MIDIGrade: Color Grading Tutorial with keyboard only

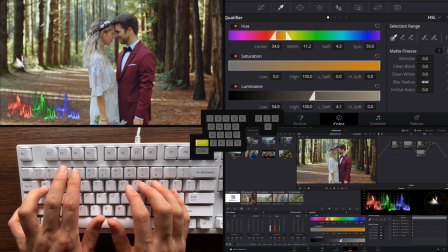4:02 And now what we can do is go back to the previous node,
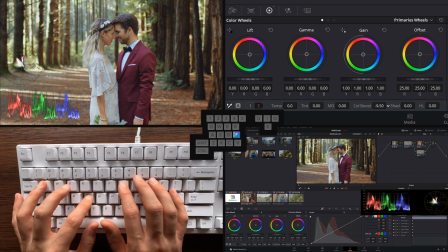4:06 go to color adjustments, and let's bring down the color boost just a tiny bit, so that we have them more in balance, like so.
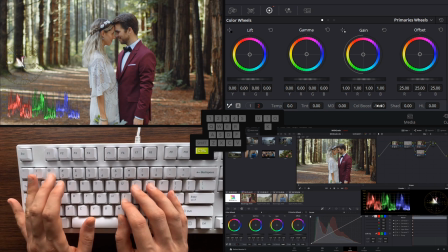4:22 What I can also do here is I can actually go to primary bars and bring down the gamma a little bit,
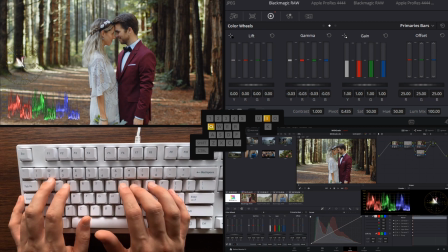4:30 just so we can add some contrast without affecting their skin color too much. And to make it more refined, we can go back to our skin node, go to window, add circular window,
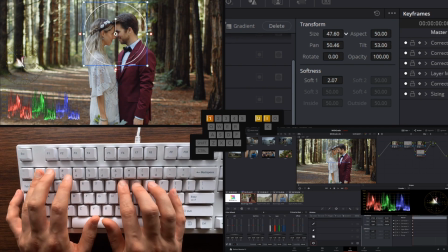and just select their skin color like so. I'll create another one for her arm,
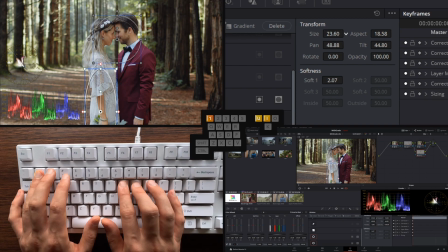like so, and third one for his arm.
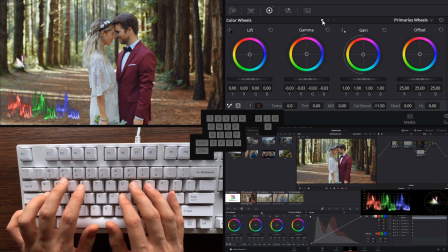5:20 And now, as we can see, there's much more separation in them from the background.
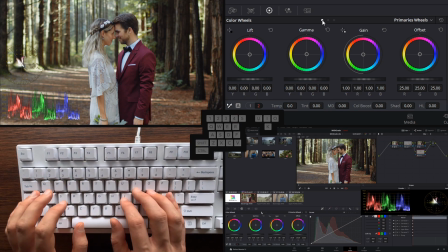5:26 Okay, so how can we take this further? Let's say I want to add a vignette. I can append a node. Let's go back to window.
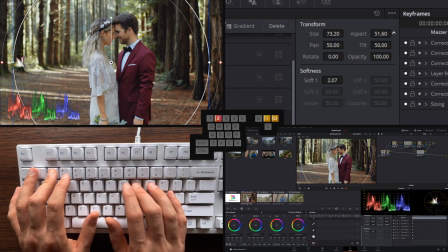5:35 I'll create the circular window and make a selection like this. There's no shortcut for this one, so let's just use our mouse for this one and invert the window.
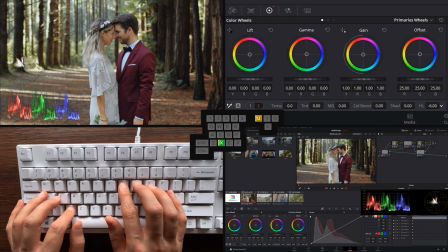5:48 I'll go to color adjustments and bring down highlights. There's before and after. Maybe I want it to have even more effect, so I'll make the window smaller. And now again, that's before and after.
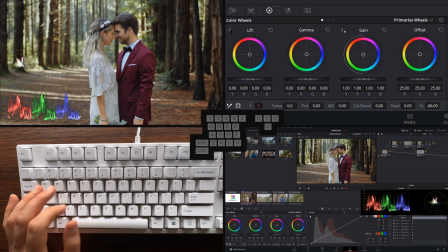6:10 Finally, let's try to have them separated even more by not letting the first skin adjustment affect the ground at all. So let's go back to the second node. Let's jump to window,
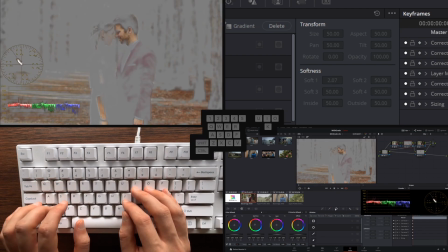6:25 and as we can see, the qualifier is affecting a lot of the ground.
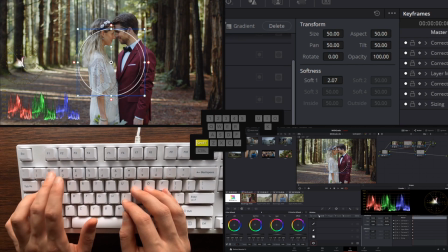6:32 And again, what we can do here is create a new window here. And let's create a second window to find their skin color here too.
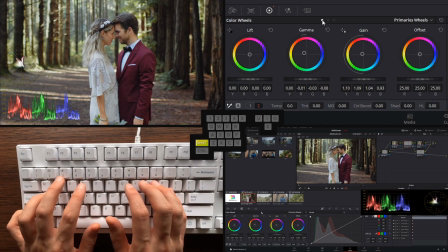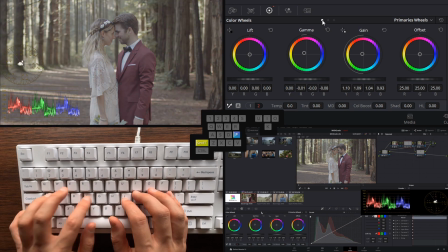6:55 Alright, and there we have it. This is before and after. So to break it down, we started off with the basic adjustments.
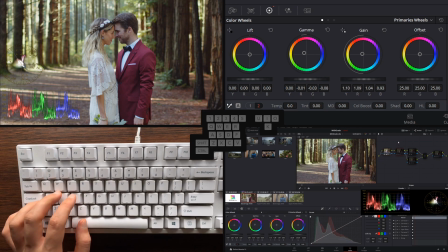7:04 That showed that his skin color had to be fixed. And then we made some overall adjustments to the look and separated the skin color from there.
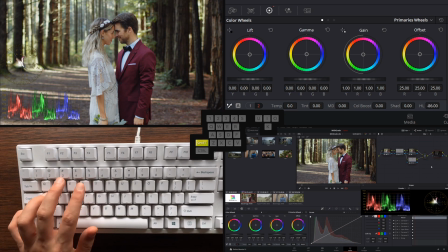7:17 And finally added some vignette. And let's see it in motion.
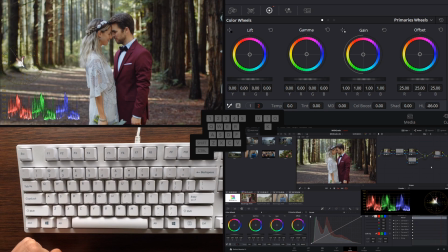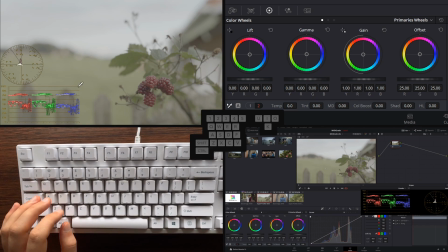7:29 Let's go to this next clip. We have a close-up of these berries, and in this clip we can see the focus changing to the background.
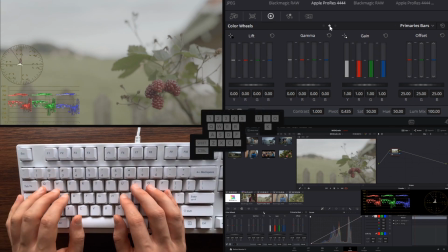7:36 And I want to start off by just balancing this a tiny bit first,
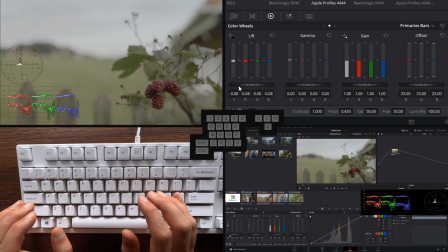7:42 so let's bring down the lift luminance, bring down lift reds,
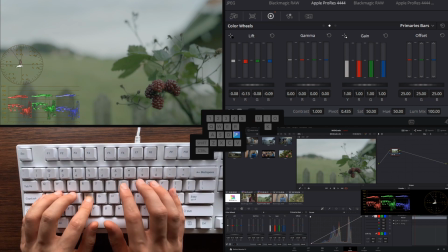7:50 and bring down lift blues. And to counteract those moves, I want to bring up gamma reds and gamma blues a tiny bit to make it more balanced.
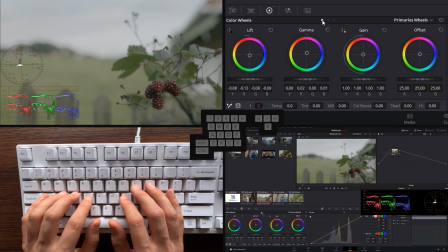8:06 And again, I wish to add some color boost.
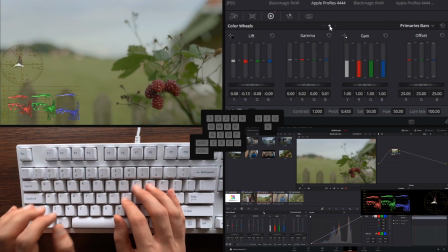8:13 And immediately what I'll notice again is that there's a little bit too much green in this one. So let's bring down green in gamma, like so, and we can counteract it with bringing green up in lift,
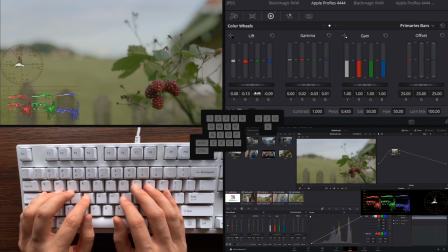8:33 and also the blues a tiny bit,
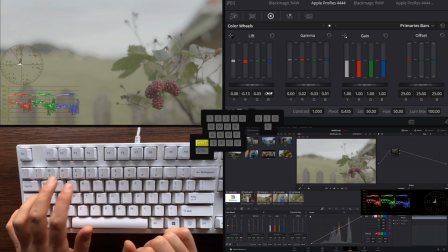8:38 and like so. Let's make the highlights a little bit broader.
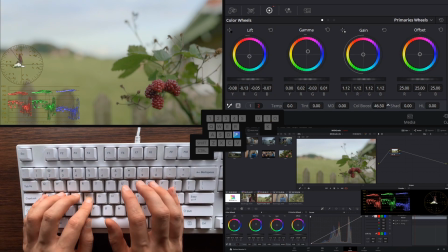8:45 And just to make our work easier, I'll give it another nice boost in color boost, like so.
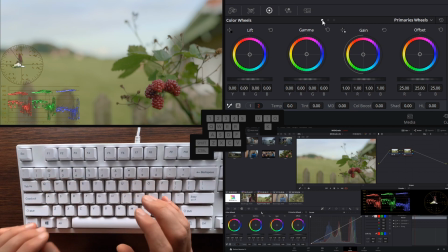8:54 So I feel like I really want to bring focus to these berries, so I'll create a new node and jump to curves.
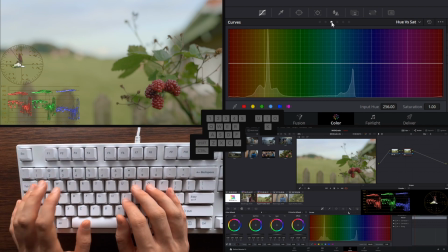9:01 Let's go to hue versus saturation and select greens from here. And I feel like the greens are actually located more in the yellows, so let's grab the yellow parts and just bring that down.
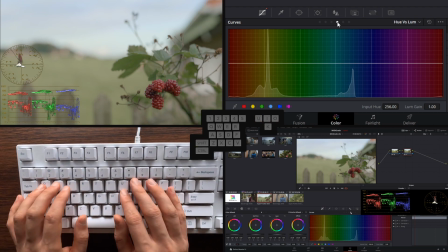9:18 I can also go to hue versus luminance, and again let's grab the yellow parts and just bring them down,
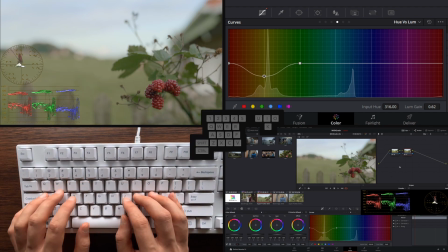9:27 like so. So I feel like I could really pop out the reds more, so let's create a palette node,
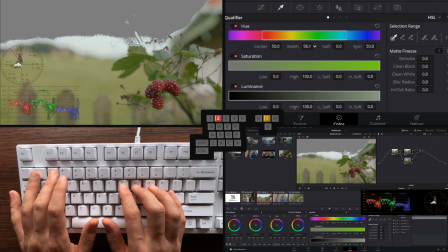9:35 and with the qualifiers let's grab the red colors of the berries,
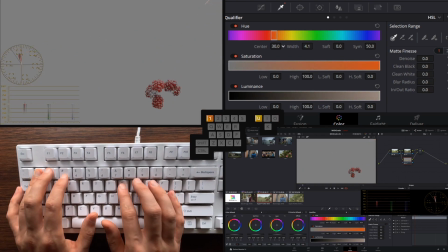like so. Get rid of the shadow parts and add blur.
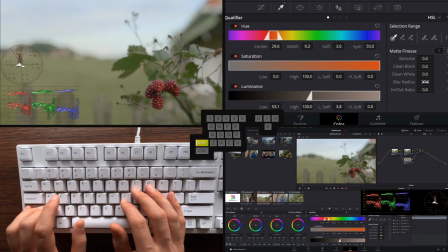9:51 I can see also it affecting the top right corner, so let's just take rid of that,
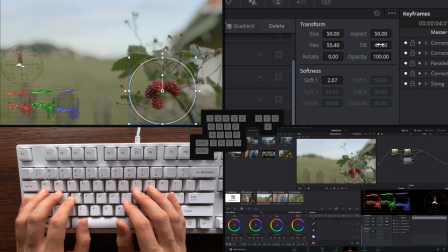10:01 like so. And I want to track this forward,
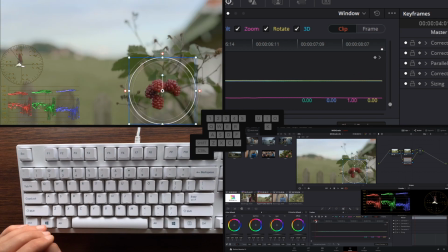10:07 let's jump back to the start of the tracking and track backwards. There we go.
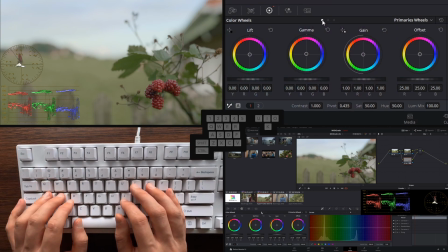10:12 So now I can go to color adjustments and I'll use tint to add some red. And let's add some contrast too. So we have them really pop out.
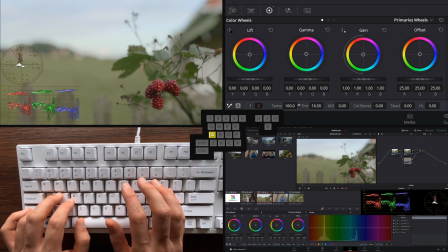10:33 And also a little bit of warmth. Like so. Now next, let's say I want to make this overall scene really moody. So I can start off by again creating a parallel window.
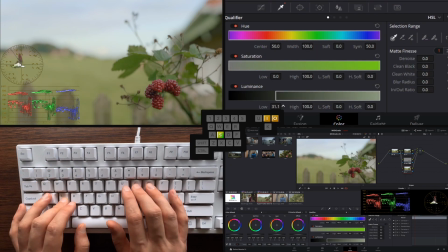10:49 With the qualifiers, let's pick just the brightest parts of the image.
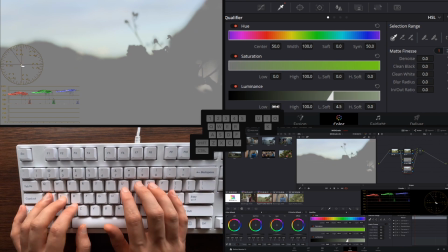10:58 Like so. Add some blur.
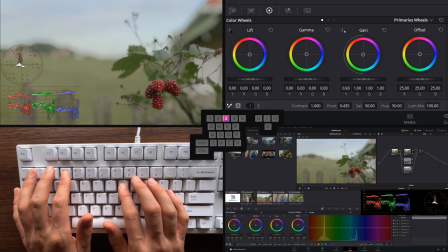11:02 And now let's jump to color adjustments and I'll bring down gain Y. This basically behaves just like color wheels,
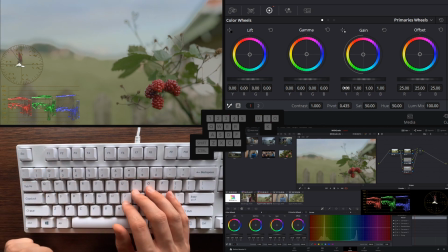11:09 because we cut out a specific part of luminance, but I'm seeing this weird halo effect.
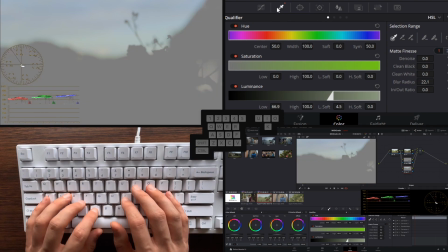11:17 So let's go back to qualifiers and let's add more blur.
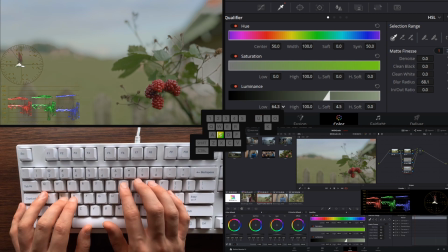11:22 We can fine tune the selection,
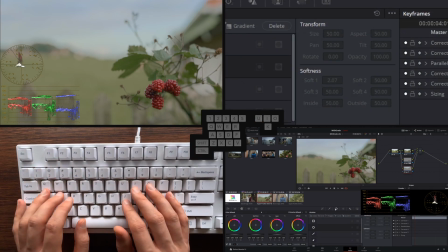11:29 and we can also add a little bit of gradient to this adjustment, like so.
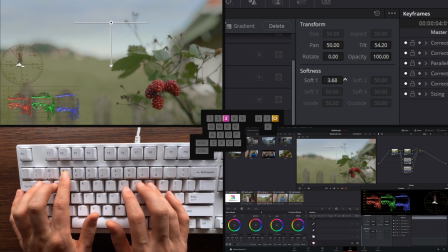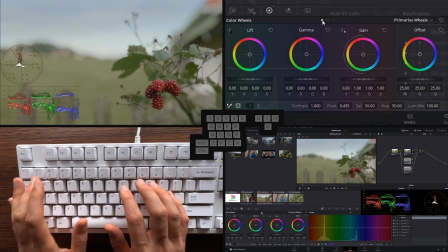11:40 With this gradient I feel like we have a lot of room to go even darker.
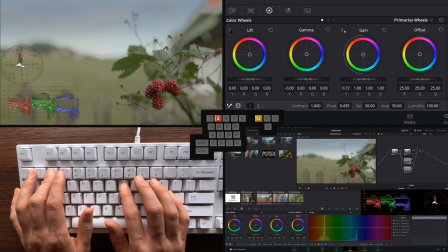And now what we can do is create a really nice mood to this overall image.
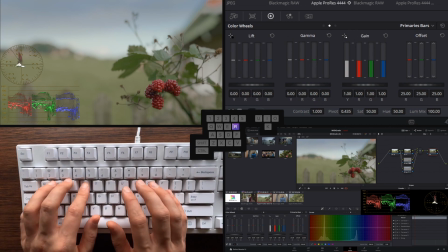12:02 So let's append a node and go to primaries bars, and here we can really massage this into a moody world. So let's add a lot of blue into the gamma. Also let's take out some red,